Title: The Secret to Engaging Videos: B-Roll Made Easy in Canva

You could do some really creative things with B-roll.
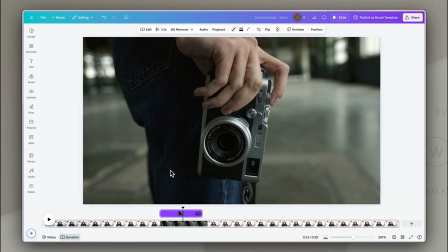(8:19)
So for example, I may want to have this B-roll just as something that pops in as a kind of picture-in-picture effect.
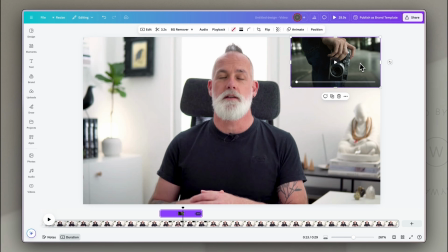(8:26)
So I would just click on and resize the frame that the video is in, and then see where I wanted it to appear in my video.
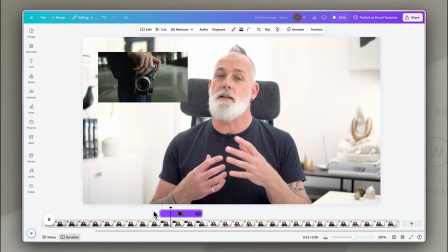(8:33)
So it will still appear, but it won't take up the full screen, and I can still have that there for explanation,
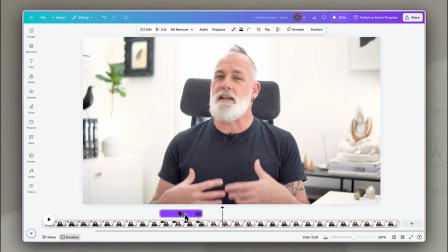(8:39)
but people can still see me talking if that's something that I want.
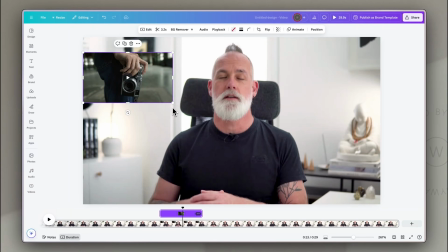(8:42)
The other thing that you could do, of course, is that you can animate these frames just as you would any other element in Canva.
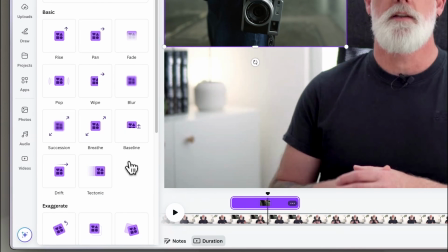(8:49)
So if you go to Animate, and for example with this one we're going to choose Baseline, and I'm going to have it appearing from the left-hand side.
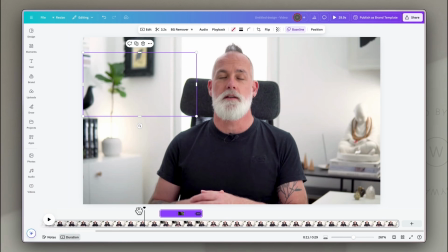(8:58)
I'm going to reverse the exit animation, and that just means that the B-roll will now very neatly appear from the left-hand side and then slide back when it's done. So you can always add animations to these frames like any element in Canva. Now, one of the things about B-roll is that it's not supposed to detract from the main video. It's supposed to help support your A-roll and to help explain that a bit more, bring that to life, or to help you communicate a message more, not to draw attention away from it. But that doesn't mean that you can't do some really fun things with B-roll, particularly in Canva.
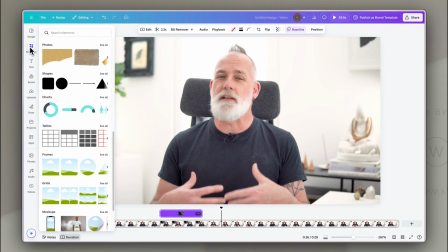(9:32)
So one of the things that you could do is you could actually go back to your frames and add, for example, a circular frame.
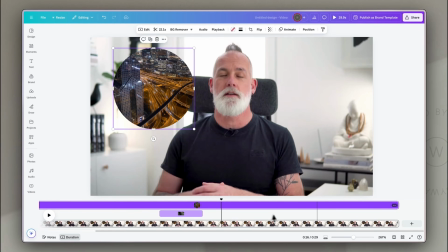(9:38)
Then go to your video library, drag in some B-roll, and you can then resize that and adjust the timing of it And
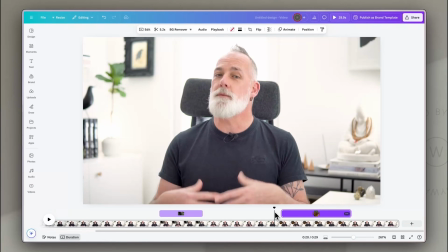(9:46)
that just means that you could have a B-roll that pops in for a few seconds in a circle, and it's a little more interesting than just having that usual rectangular frame. But of course, try not to detract from your A-roll.
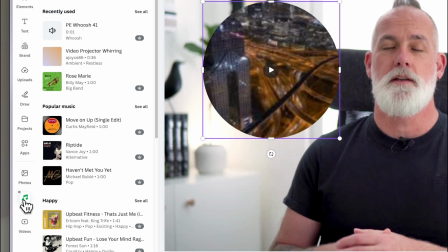(9:57)
And you can always go to the audio library in Canva, and you could choose, for example,
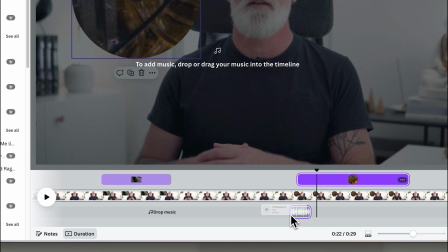(10:02)
a sound effect like a whoosh or a transition, and you could layer that in so that as your B-roll pops in,
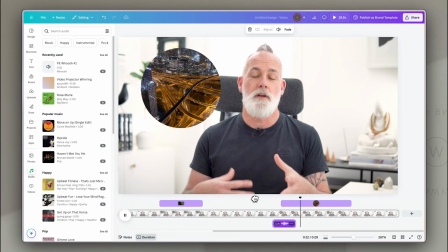(10:09)
that sound effect activates, adding a little more interest, and so it draws attention to the B-roll a little more. The last thing I wanted to mention was in connection with using B-roll for social video. Now, when you're using B-roll as a background in social video, the key thing really is that whatever you're overlaying on that video, whether it's text or graphics or something else, you want to make sure that that stands out. The video is just essentially the background. You don't want it to clash with the main content or the main message of your social video. And so the best way to do that is to use Canva's video editing tools to adjust those video clips that you bring in so that they look more like a background.
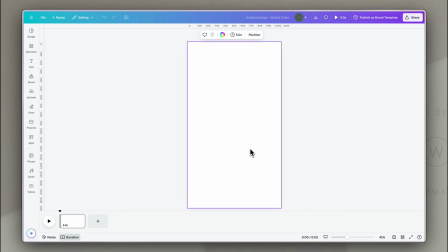(10:49)
So for example, in this file, which is just a social video canvas in Canva,
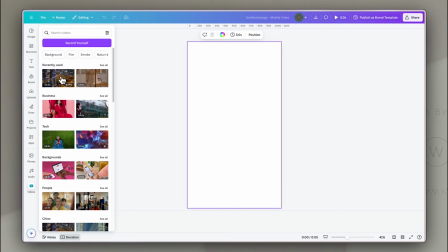(10:54)
I'm going to go to the Canva video library, and I'm going to just click on a clip that I want to use as a background.
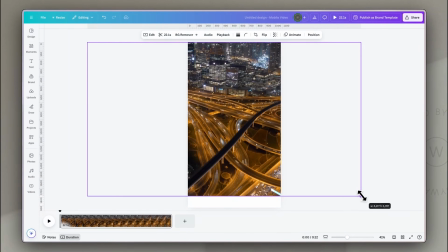(10:59)
This is a busy city clip, and although it's really nice and it works well as a background,
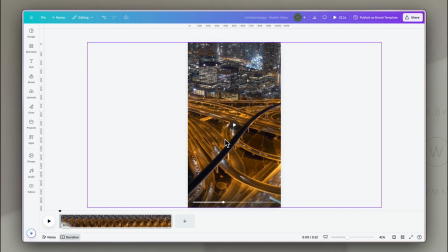(11:04)
that's going to clash with, for example, white text over this. And so there are a couple of ways that you can make this work for you.
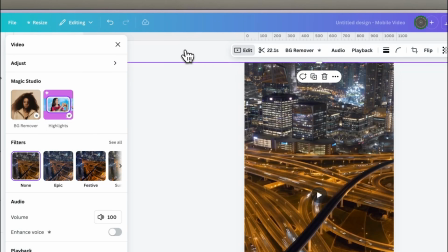(11:11)
The first is to click on the clip, click on Edit, and then use the Adjust tools.
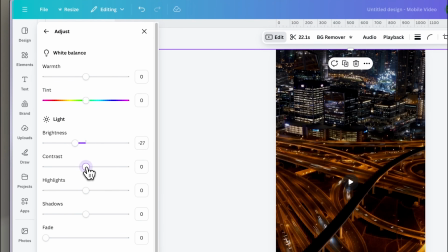(11:16)
And I would suggest that you take the brightness down a little, and you take the contrast down all the way, and you'll see it kind of fades the video out a bit.
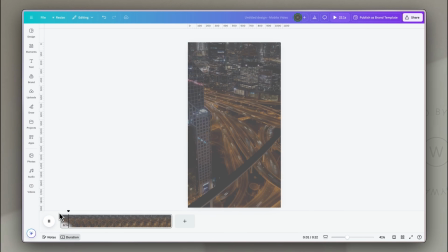(11:25)
And that now immediately provides a more neutral and less contrasting background for you to overlay text or text boxes or graphics.
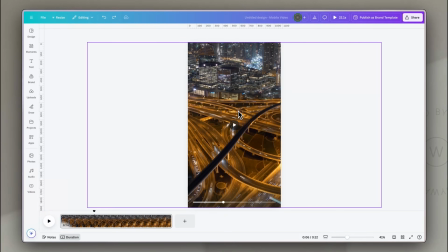(11:33)
The other thing you could do would be to just add a simple rectangle,
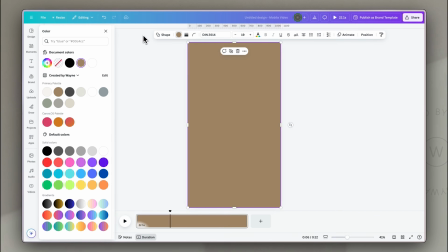(11:37)
resize it so that it fits over that video, make it a dark color or a light color depending on how you're using this background,
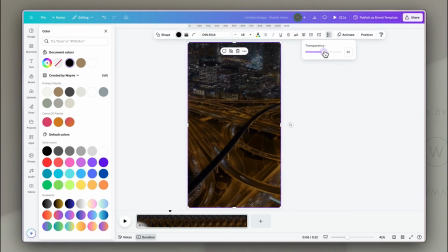(11:44)
and then just adjust the transparency so that you can see the background but that it's much darker because you have a darker overlay.
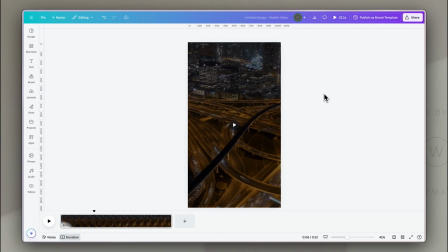(11:52)
And now if you overlay white text or any kind of graphics over this, they will stand out a bit more, but you will still have that great movement in the background to add interest to your videos. Just getting familiar with these tools means that you can get really creative with it, or you can just keep it simple. Either way, you can use Canva to elevate your videos with B-roll with minimal hassle. If you're interested in learning more about what Canva's video tools are really capable of, I'd love to invite you to join my weekly newsletter called Meaningful Creations.